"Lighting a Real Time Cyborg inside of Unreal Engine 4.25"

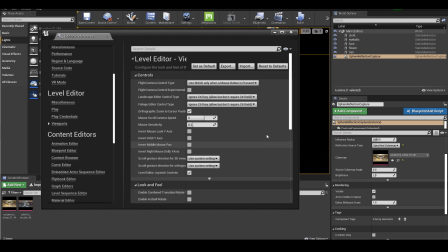(7:59)
My basic navigation is exactly like how I do in Maya. It's much more comfortable.
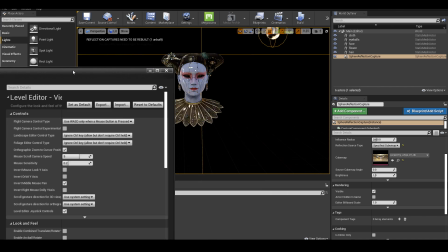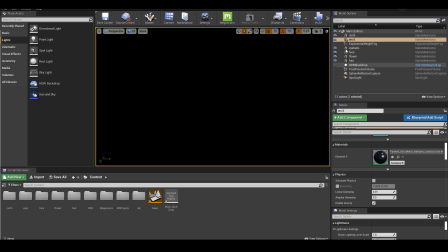(8:11)
Starting from a completely black scene because there's no light turned on in my scene. I will turn down some of the lighting elements separately just to show you what it does. So basically I have a spotlight in here, a sphere reflection capture that I mentioned before,
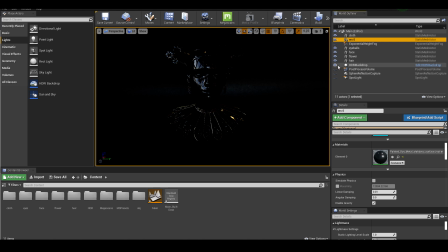(8:28)
a post-process volume and HDR backdrop I brought it back just to add some general
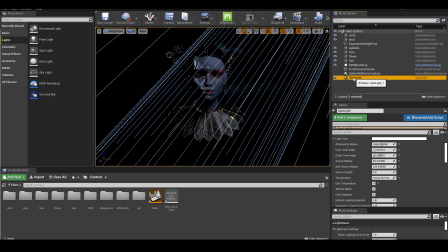(8:35)
lighting but in the end I got rid of it later on for the lights in on road engine not for all of them but for a lot of it they have three different kind of mobilities one is static which
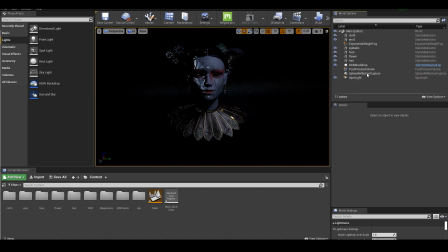(8:47)
is fully baked lighting another one is stationary which is
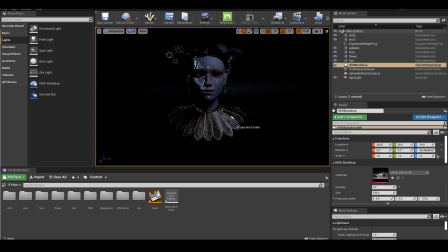(8:52)
the shadow and bounce light is baked but the light itself can be dynamic and the last one is movable is fully dynamic lighting which will update as you move the scenes around and move the lights around so for all my lights i try to set them as movable as possible so i can adjust
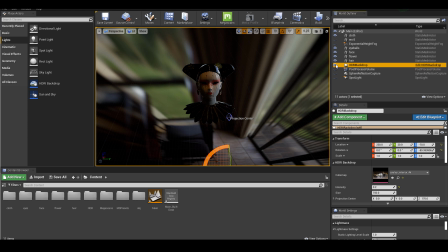(9:09)
them on the fly but for this hdr light though it doesn't really have those options so one thing i realized about the hdr light is
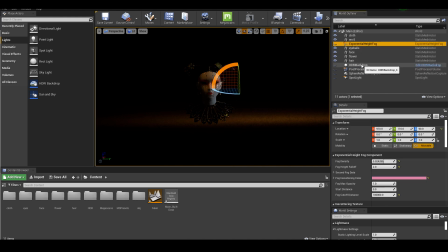(9:16)
that once i do any kind of adjustments For example, if I rotate HDR, the light automatically bakes on its own. So even if I turn this off, I will still have lighting information in my scene, which was kind of confusing in the beginning for me.
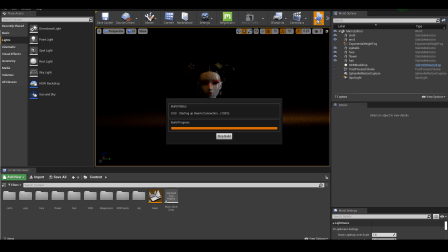(9:32)
Why I turn everything off, but I still see lights in my scene. I think all you have to do is just to click build again and you will update.
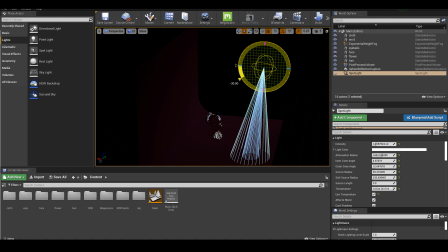(9:40)
With those basic understanding, I'm starting to put some lights together and finally put my scene together.
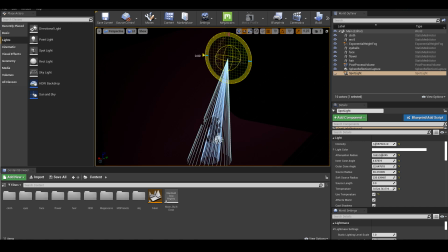(9:45)
I got rid of the HDR. I'm just going to rely on the sphere reflection capture to get reflection for my surfaces.
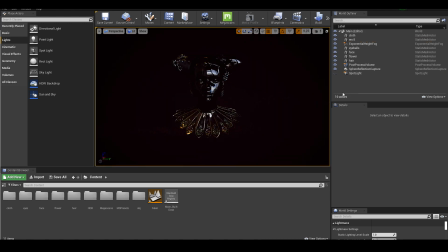(9:53)
And I have this soft backdrop in the back, which I use for a lot of my assets in the past.
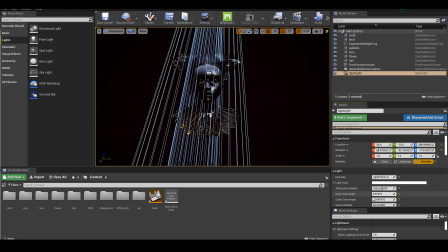(10:01)
And first, I'm just going to try out some spotlight and try to get some key light going on. And later on, I would do field lights and I'm thinking I'm going to put a rim light in the back.
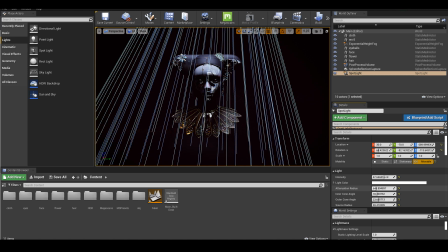(10:10)
in terms of the color of the light again i prefer to use temperature instead of choose
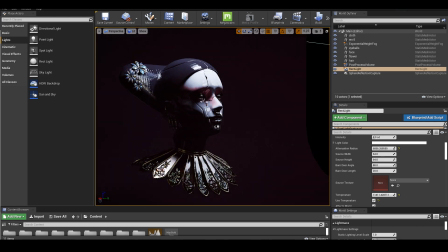(10:16)
some sort of color i was not super happy with the spotlight i was not getting the
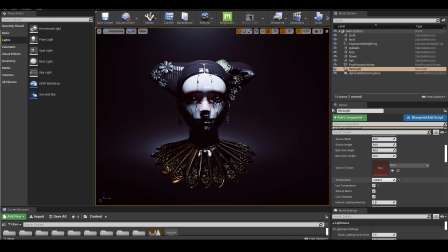(10:20)
kind of fall off that i was expecting so i changed my main light to rectangular light which was giving me much softer fall off and actually i put some sort of reflective metal material on my backdrop so there's some
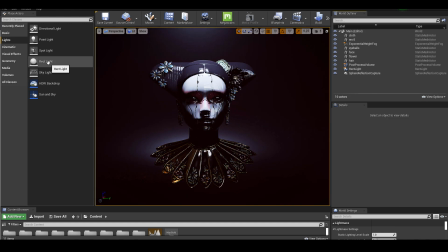(10:35)
Spectre information in the background as well.
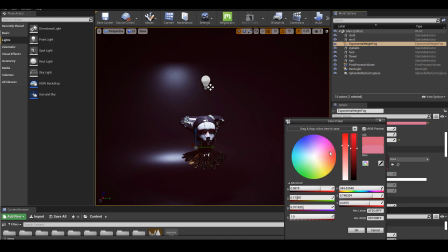(10:38)
I thought that could be an interesting Background to have maybe have some sort of a kind of graphic look to everything.
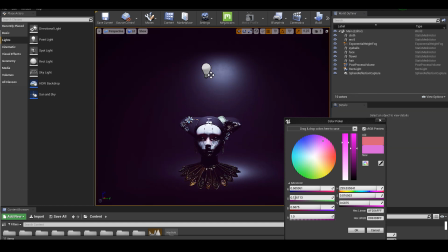(10:46)
I Really like the real-time rectangular light So I think I'm gonna do my field light and also my rim light
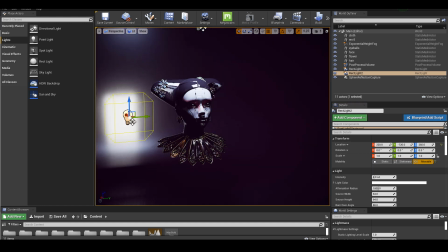(10:52)
both use rectangular light So the next one I'm gonna do is to add a rim light to my character
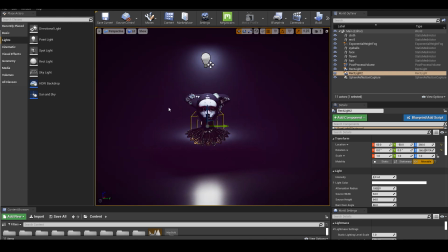(10:59)
My manky light is on one side of the face So there's a pretty hard shadow under her
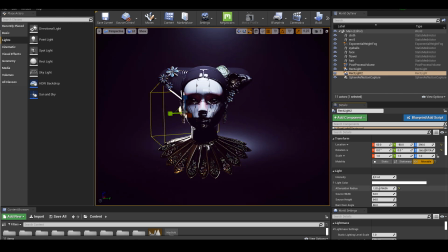(11:03)
chin and it would be nice to have a little bit of field light to see the silhouette of the character. After that, there's still tons of shadow around this character and it's way too much dark places. So I need to create another light for a field light.